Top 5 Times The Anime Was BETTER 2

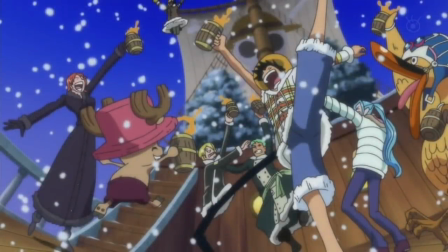Hello and welcome to The Grand Line Review, your source for everything One Piece. Today we are once again going to be appraising the anime in a most positive light by taking a look at some of the more phenomenal moments that the anime didn't just nail, but actually elevated from the original manga material in every way. Because when the anime hits, it hits hard.
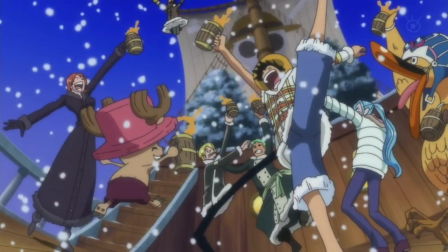And those achievements, however few and far between, deserve their due recognition. But before I get into this list properly, I'll just say that this is indeed a sequel list, and there will be a link to the original video in the description below, which I highly encourage you to check out.
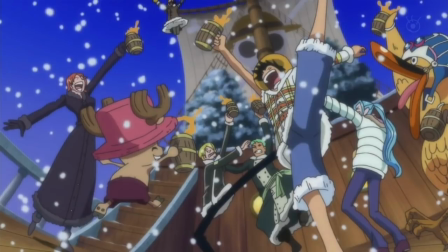But for now, the criteria for this list is strangely similar to the first. The moments in question must have occurred in both the anime and the manga, so that we have some basis for comparison. And other than that, it simply needs to be strongly argued that the anime did it better. As a result of that, it should go without saying that everything on this list must be canon, because filler just doesn't occur in manga.
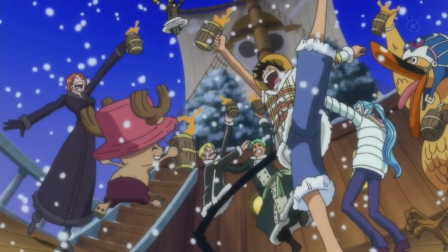Unless it's the Davey Back fight. But let's don't talk about that. And with that out of the way, let's begin.
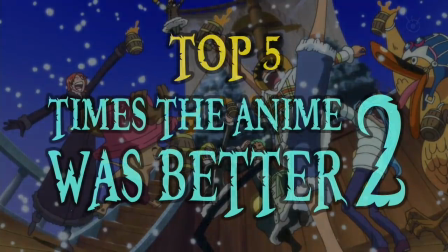Welcome to another top five times the One Piece anime outperformed the manga.
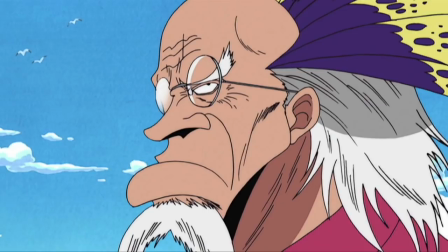Number 5 The Crocus Gag One way in which the anime is frequently able to surpass the manga is via comedy, owing entirely to the control of timing and delivery, something that can be difficult to achieve in manga form, as the reader will generally go through the material at their own pace, which may make certain gags more or less effective.
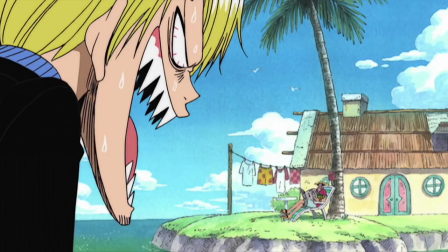And one joke the anime crafted to absolute perfection is the introduction of Crocus during the short-lived reverse mountain arc.
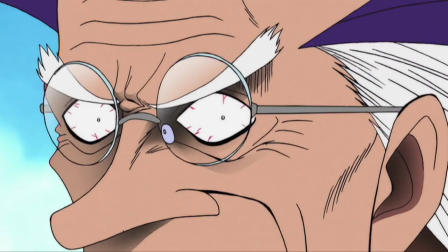Through use of sharp cuts, dramatic sound effects, and tense music, the anime is able to build up an incredibly serious atmosphere, one that makes you feel like the Straw Hats could actually be eviscerated by this man at any second,
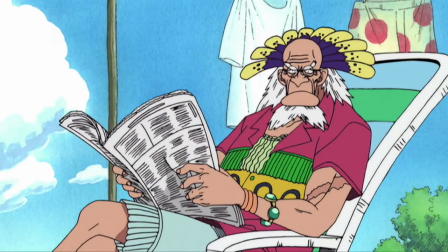only to drop the audience into comedic freefall when Crocus chooses to lie down and read a newspaper.
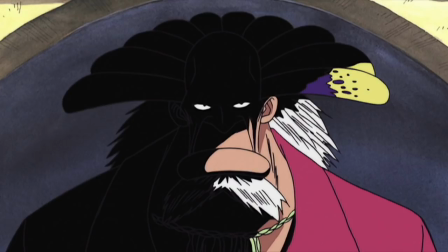Not only that, this style of joke works so well that it is played to great effect two more times immediately following this, with my personal favorite portion of the gag being Crocus demanding that the Straw Hats stop or someone is going to die,
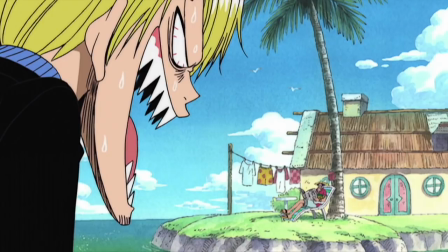only to then clarify that that someone would be him. Which isn't to say that these jokes don't work in the manga as well, they certainly do, but the anime adaptation is an entirely different beast, producing tight, effective comedy that had my stomach aching from laughter after initially viewing it, and therefore serving as the perfect opening example for this list. Number four.
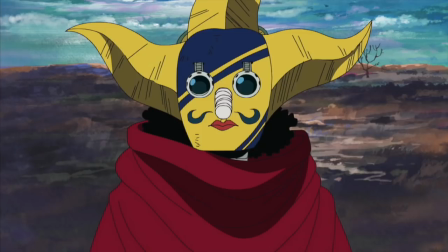The introduction of Sogaking. Keeping the comedy theme going, we have the introduction of the world's greatest sharpshooting superhero, and annoyingly enough, I have to break my own criteria here, sort of.
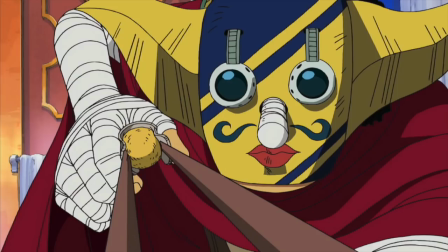You see, this is far from a case of a straight-up adaptation. It may even technically be considered filler, But in its defense, the anime did something highly uncharacteristic and invested the time and money into a sequence that would serve both the scene and the character in a far greater manner than the manga ever could.
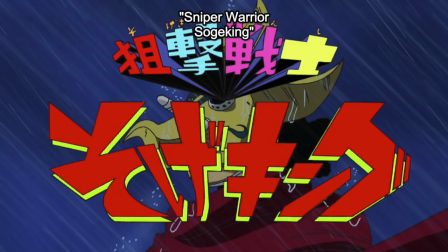And Toei achieved this by producing a full-scale anime opening title sequence, complete with an original song performed by Kappa Yamaguchi, the voice of Saga King himself.
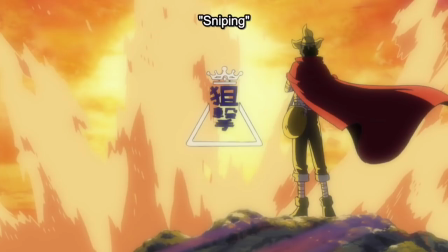This sequence takes superb advantage of cliched Japanese television openings, featuring super quick zoom-ins on the main character,
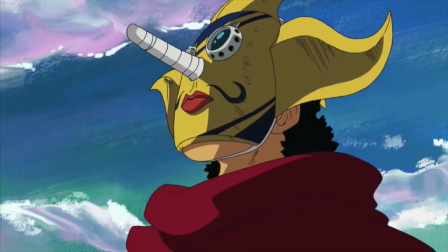and even a closing shot of him overlooking his sunset after a job well done. and it was just so perfect because what this did was give the audience an insight into the kind of shenaniganry that exists within the wonderfully creative mind of Usopp, before seamlessly transitioning back into the reality of the One Piece world,
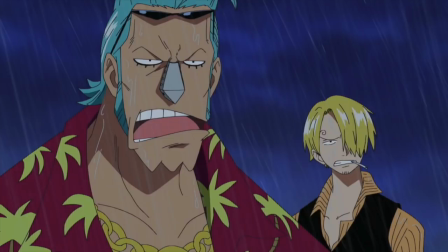to be met with the completely weirded outlooks of both Frankie and Sanji.
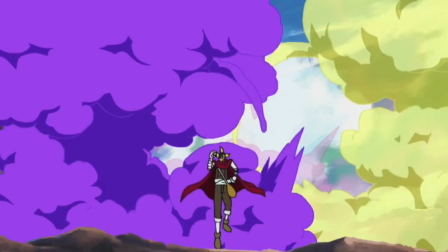But as a result of this opening title sequence, whenever I think about Saga King, this song immediately begins playing in my mind, and I believe that it has assisted into contributing to the immortalization of Saga King in the global fanbase,
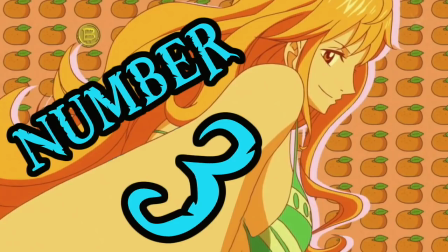and that is one hell of a profound achievement. Number three, Mary's funeral.
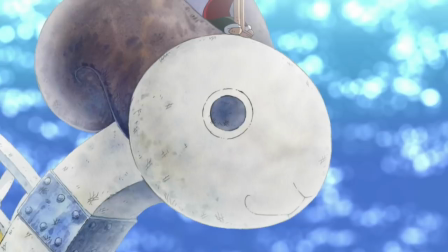Moving into the territory of drama, we now have to discuss the one and only time that a member of the Straw Hat crew has tragically passed away.
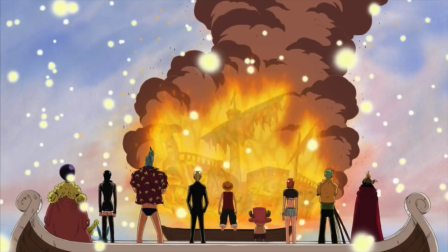I should say that up until this point in the series drama had been played wonderfully throughout the entirety of the Water 7 saga, and this moment is where it all culminated. Not in the typical climax meaning of the word, but more akin to a dam slowly breaking and finally bursting with a flood of emotion.
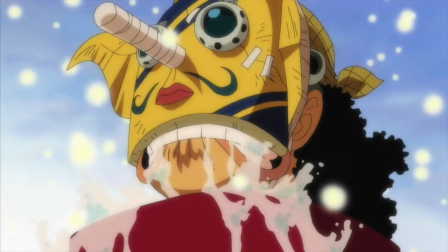Now this was sad in the manga, but it had nothing on what the anime was able to produce through the use of touching music, masterful vocal performance, and probably the one and only time in the series that I'll admit was a good use of revisiting old material.
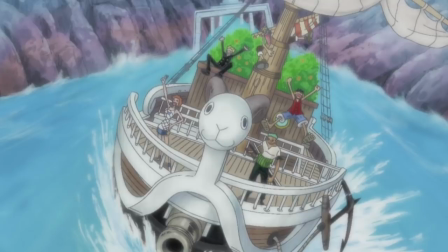The anime takes us on a journey through the life and times of the Going Merry, reminding us of just how much craziness this little ship has been a part of, and making Merry feel like a true member of the crew.